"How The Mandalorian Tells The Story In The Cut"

If you like what we do here at FullFatVideos, and you'd like to ask us questions directly, suggest new video topics, or hear our thoughts on the latest pop culture info nuggets, you can follow us on Twitter at FullFatVideos.
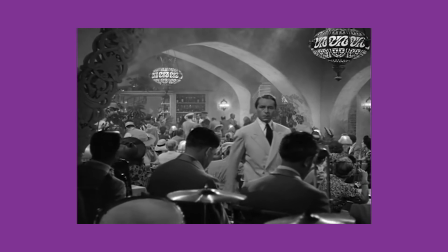In Casablanca, there's a scene where the band are asked to play as a defiant act against the Nazi presence in the room.
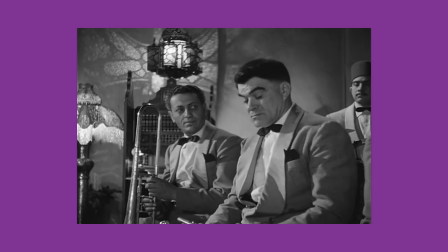Unsure whether or not to do it, the band turn to Humphrey Bogart's Rick Blaine, who gives them the courage to pick up their instruments.
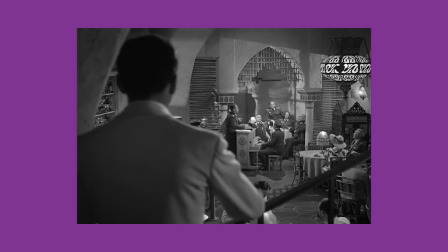When asked what Bogart brought to his performance to capture that moving moment,
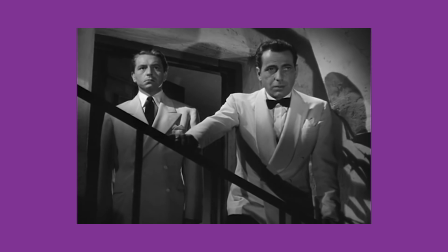he said, the director said stand on the balcony over there and when I say action take a beat and nod.
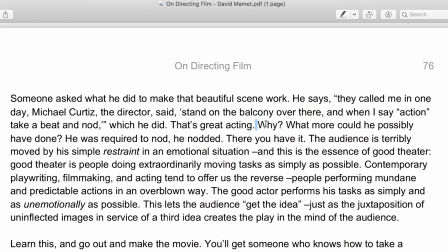Screenwriter and playwright David Mamet believes this is the epitome of good acting. He asks what more could Bogart possibly have done? He was required to nod and he nodded. Because that's what makes this scene so powerful.
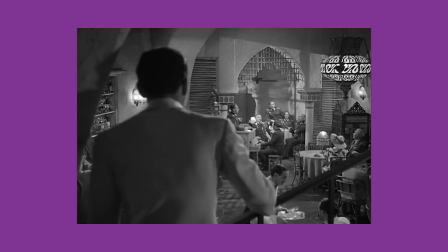It's not Bogart thinking about his motivation or twitching his left eye at a timed moment or improvising something he believes the character would say or anything like that.
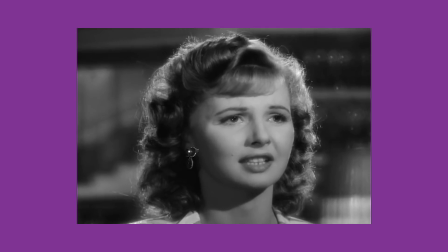He displays a simple physical action that alone doesn't mean much,
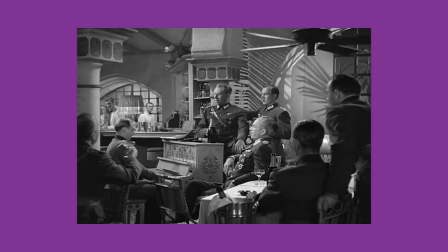but when paired in the edit with the shot of the band looking to him for guidance of the Nazis in the room, the audience understands the story.
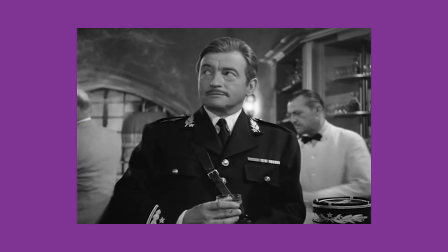You tell the story not in the shot, but in the cut.
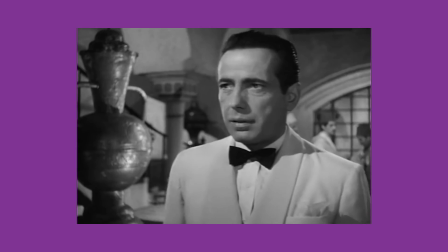The relationship between two images provides the order that the viewer is looking for to comprehend and then feel for the narrative.
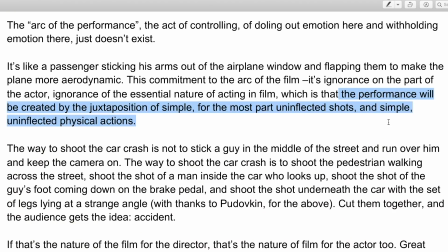Or as Mamet puts it, the performance will be created by the juxtaposition of simple, for the most part, uninflected shots and simple, uninflected physical actions.
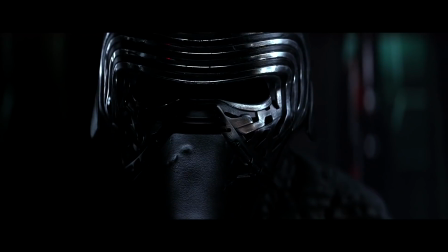This idea that that is all you need, a process that is simplistic but not reductive, is exemplified all across Star Wars.
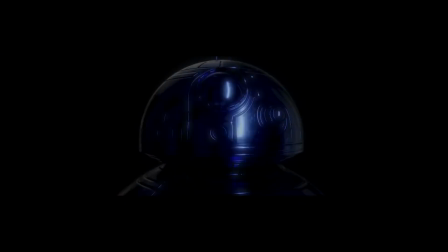Why? Well, a lot of their characters wear masks.
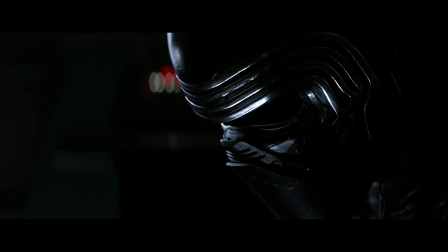Across pretty much every single piece of Star Wars media, viewers are invited inside the heads of characters that either cover up their face, or have no facial expressions to speak of whatsoever.
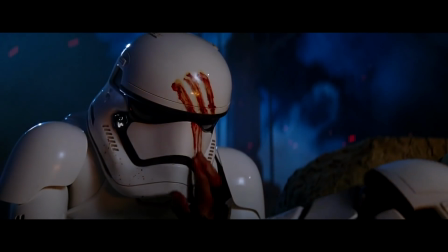Star Wars consistently relies on the cuts and simple actions to tell its story, because that's all some of these characters get.
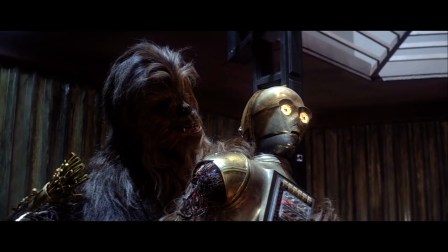How do you show Kylo Ren is angry, behind a mask? How do you show C-3PO is scared, when he has no expressions to speak of.
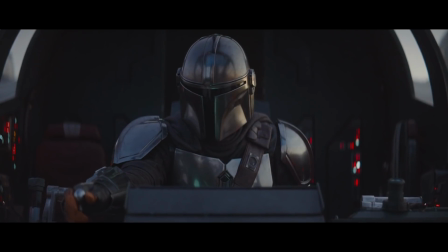How do you show Vader is conflicted? How do you show the lead character of your new Star Wars show undergo key growth and change?
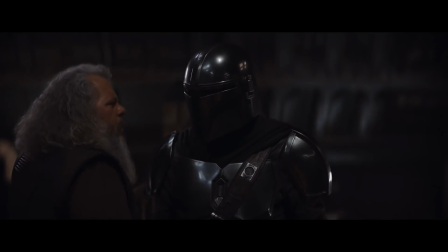What's the look? Is that gratitude?
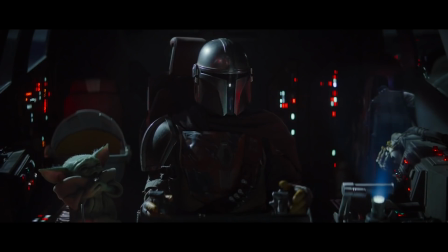The Mandalorian's third episode, Chapter 3, The Sin, contains one of the most important turning points for protagonist Din Djarin in the first season.
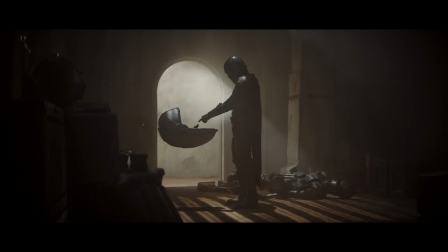It's the moment where the story really finally kicks into gear, the moment that defines his relationship to the second biggest character in the show, the child.
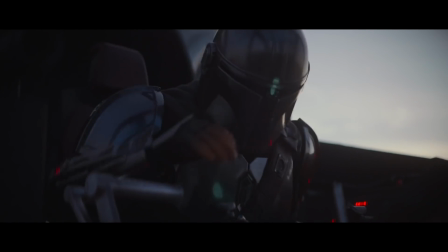Of course, the scene in question takes place with Pedro Pascal's face entirely absent, but by telling the story in the cut,
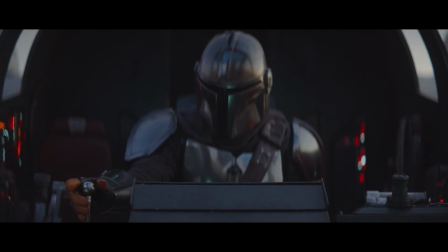by creating the performance through juxtaposition of shots and simple physical actions, we can infer exactly how the bounty hunter is feeling in this pivotal moment.
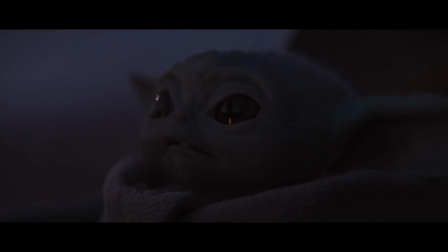Nothing else is required. Episode 3 sees Mando go on an introspective journey that is told almost entirely with these principles,
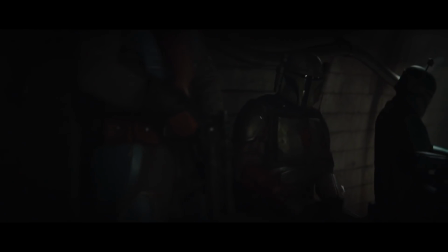and it's an episode that features lots and lots of characters that we cannot read from facial expressions alone.
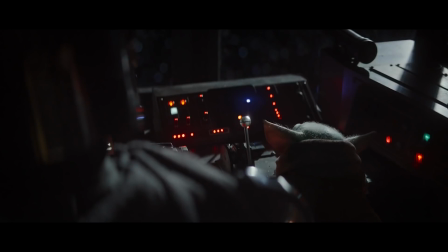The acting is simple, but not restricted. In the opening scene, the intrepid child removes the ball to one of Mando's ship levers.
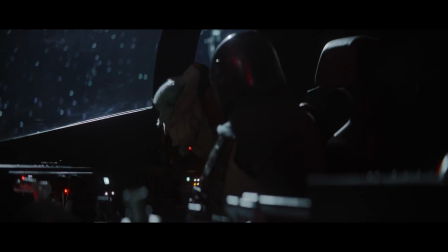Mando takes it off of him and places him back into his crib. The mechanics of the exchange are simple. Child has wandered the ball.
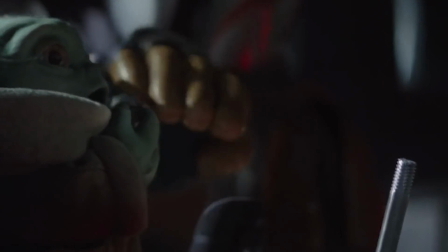Mando no like child playing with ball.
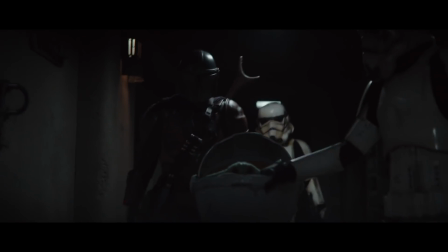Easy with that.
You don't need the dialogue at all here, even though both characters are in masks.
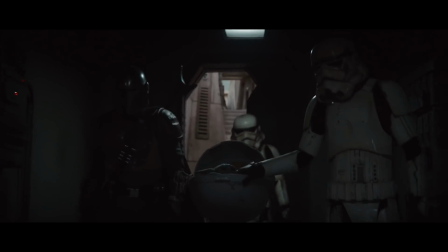Here, watch it without them speaking. The cut between the stormtrooper gripping the crib and Mando looking at it gives us all we need to work it out.
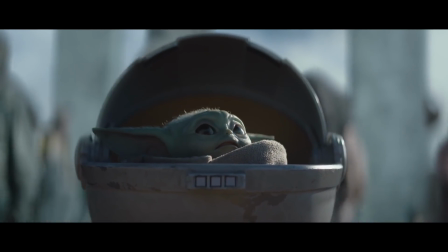You know that he's uneasy with the child being mistreated, his affection for the creature makes him question his judgement. We are seeing a contrast to the scene from before, saying Easy with that. just punctuates what we can already infer.
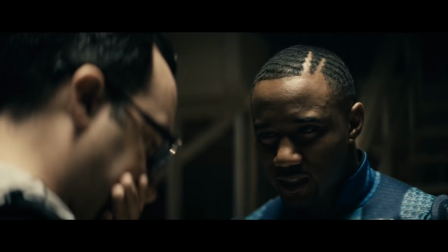We can just play it in looks and just not a whole bunch of words.
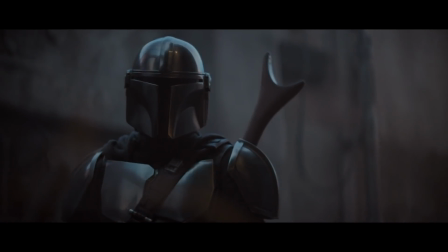In fact, you could probably watch near enough the whole episode and pick up on all the key plot points without dialogue via the cuts alone.
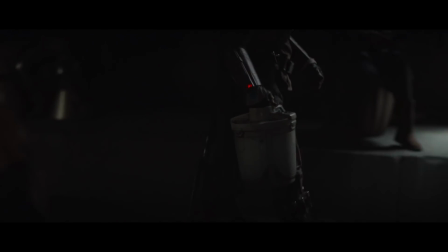The Mandalorian is paid handsomely. The Mandalorians are impressed. We know he is the child in the flashback because of the cuts.
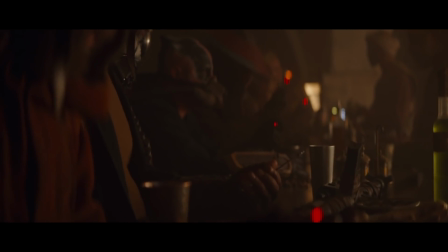A bounty has been placed on Mando and the child that every hunter is hot to claim. We see the Mandalorian viciously burn a stormtrooper to death.
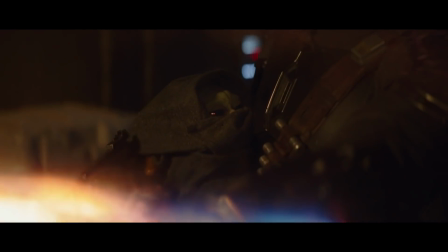The cut reminds us what is at stake and why he must do such a thing to ensure this innocent child's survival.
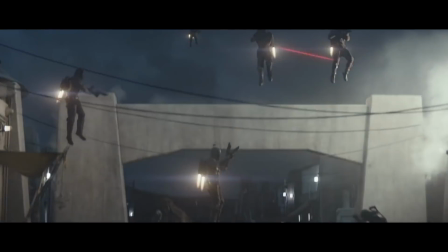But before we get treated to all of that epic action in this episode, and there is a whole... lot...
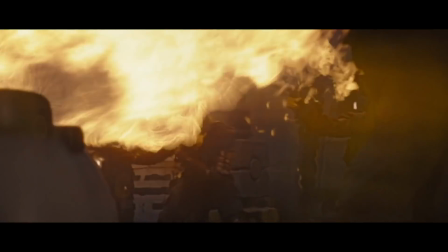of... epic... action...
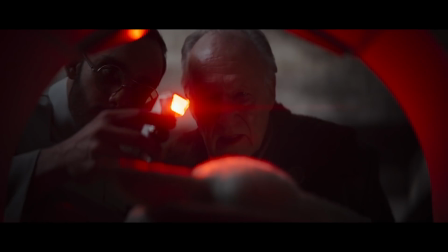The Mandalorian needs the impetus to turn back around and reclaim the child he has delivered to the shadow of the Empire. Mando starts up his engines and realises something is missing.
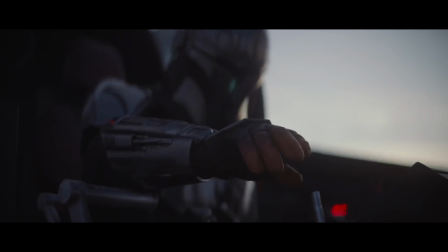The components here are incredibly simple. All Mando does is reach his hand out, looks for the ball, and places the ball back on the lever.
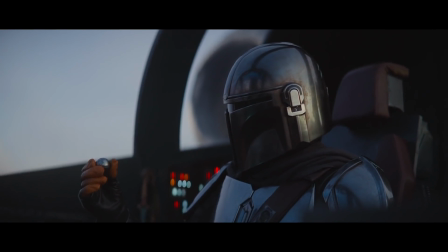That's it. But it's the cuts, as well as when we hold on the shot, that tell us everything. thing.
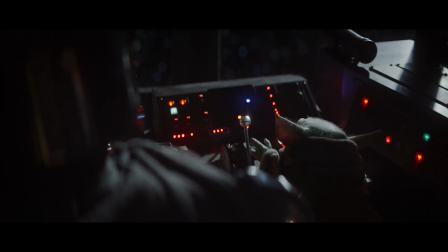We're just connecting the dots to earlier shots.
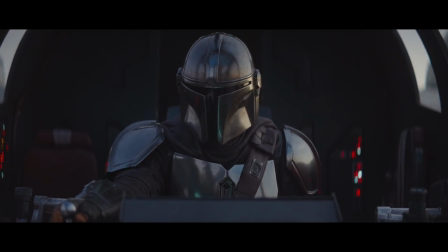Bolstered by Ludwig Gorenson's incredible Skorenson, this simple moment is a contender for the most affecting of the entire season.
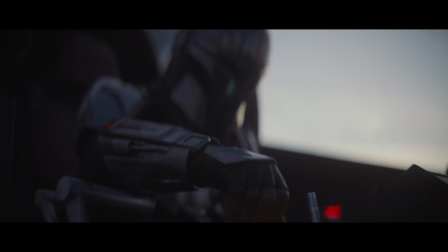The performance is so stripped down and something anyone can do.
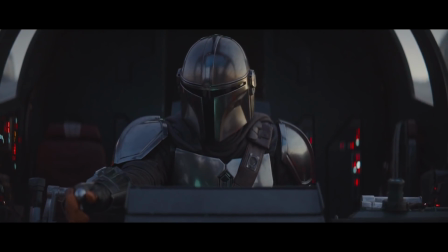This isn't an acting masterclass, but the economy of story is so tight, just using the cuts between these things to tell it.
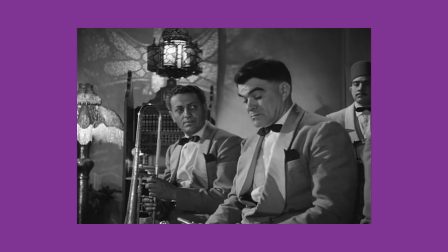This is the same principle that led to Bogart creating that iconic knot.
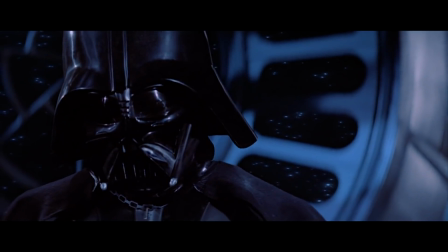Star Wars is magnificent at this across the board, through a mere tilt of Vader's head, and the cutting between Luke and himself, we sense the conflict.
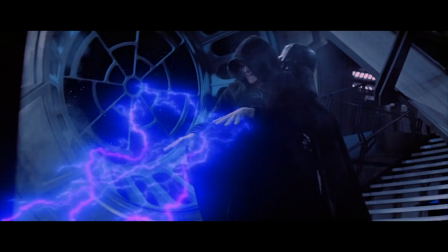We understand that it is splitting him in two. Adding in dialogue would be a superfluous exercise.
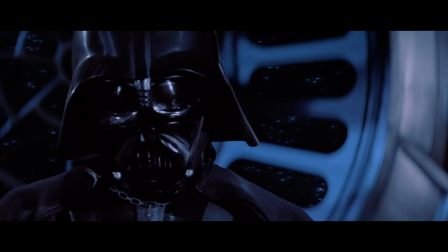No.
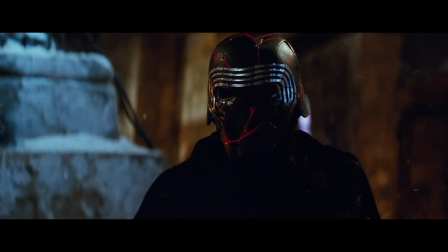No.
As opposed to Rise of Skywalker, where the cuts don't tell us what Ben Solo is thinking.
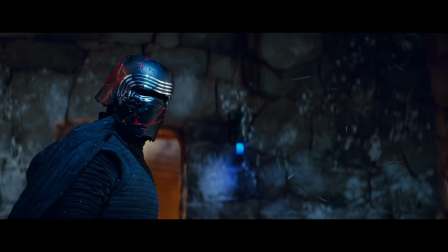He's literally only there to deliver plot in all of his masked scenes.
It was Palpatine who had your parents taken.
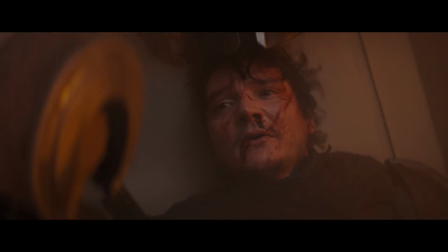It also proves that the hoo-ha over whether or not Pedro Pascal was in the suit for much of the filming, is utterly pointless.
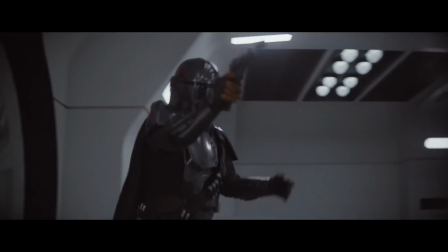You'd be hard pushed to find anyone who can pick out exactly when and where Pedro's in the suit and isn't in the suit.
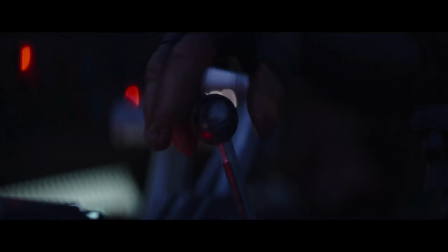It doesn't really matter. The ball on the lever becomes a signifier of Din and the child's close relationship.
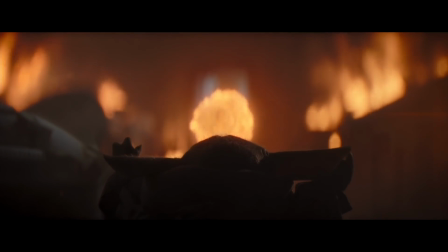It reinforces their burgeoning bond, a bond between a puppet and a character whom the audience almost never sees.
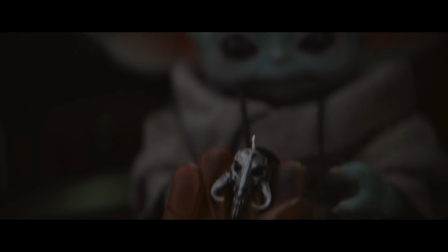This simple exchange also punctuates their last scene together in the first season.
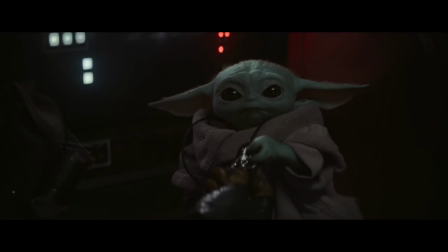Mando reaches over and gives the child a Mandalorian a permanent gift and trinket that signifies the care and affection the bounty hunter has for the child he has taken under his wing.
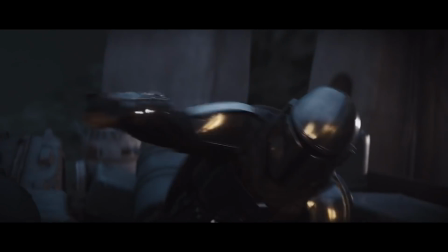None of the acting is overstated or, bar the actual stunt work, something anyone couldn't achieve behind a mask.
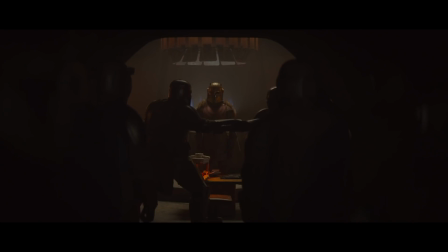It proves this is all you need to tell a good story.
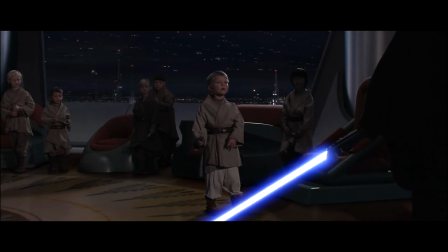Most of us connected with Star Wars as children, and I think there's something great in the fact that any young person who wants to act or pick up a camera could do all of this stuff.
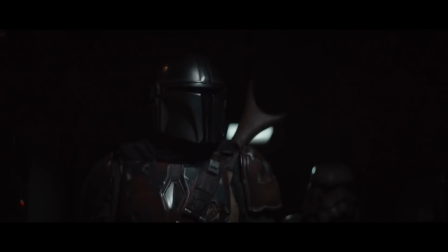The principles of cutting here are transferable. Any group of kids that understand the principle from watching the show could make their own short film using a bunch of masks and a camera phone.
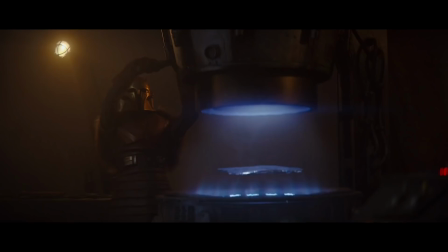They don't need to have gone to acting school or come up with some poncy motivation, they just need to rely on the cuts they make to drive the story and the performance.
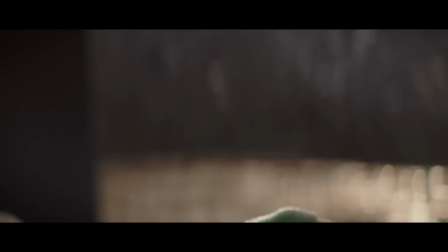It's for this reason that what I think Favreau and Filoni have accomplished across the first season of The
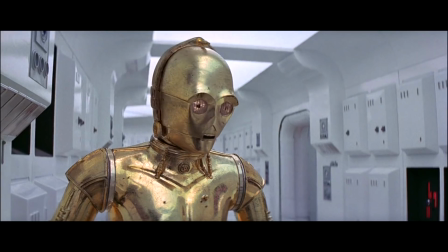Mandalorian is something that strikes at the heart of what the very first outing in Star Wars was meant to be.
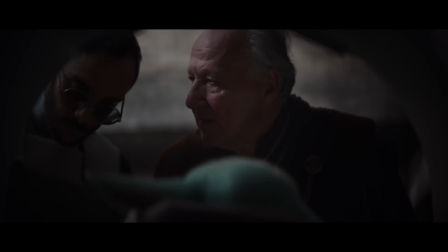I also think the way in which Deborah Chow expertly crafted this tale proves her chops when it comes to handling the Kenobi series.
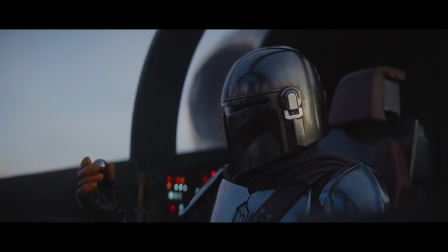I'm hoping for something as powerful as this, and I think we're going to get it.
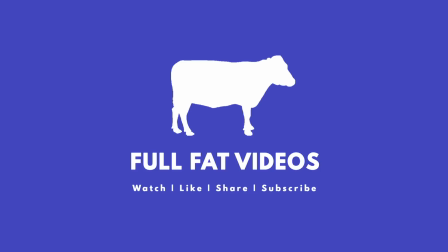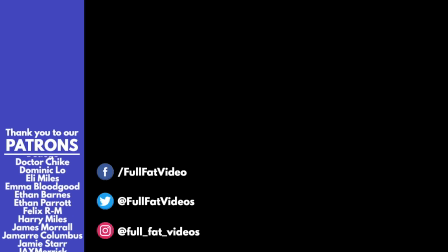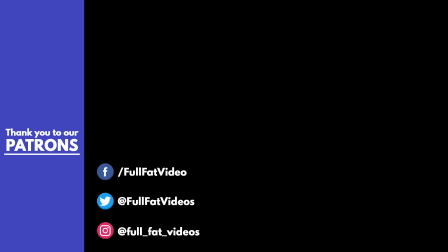that's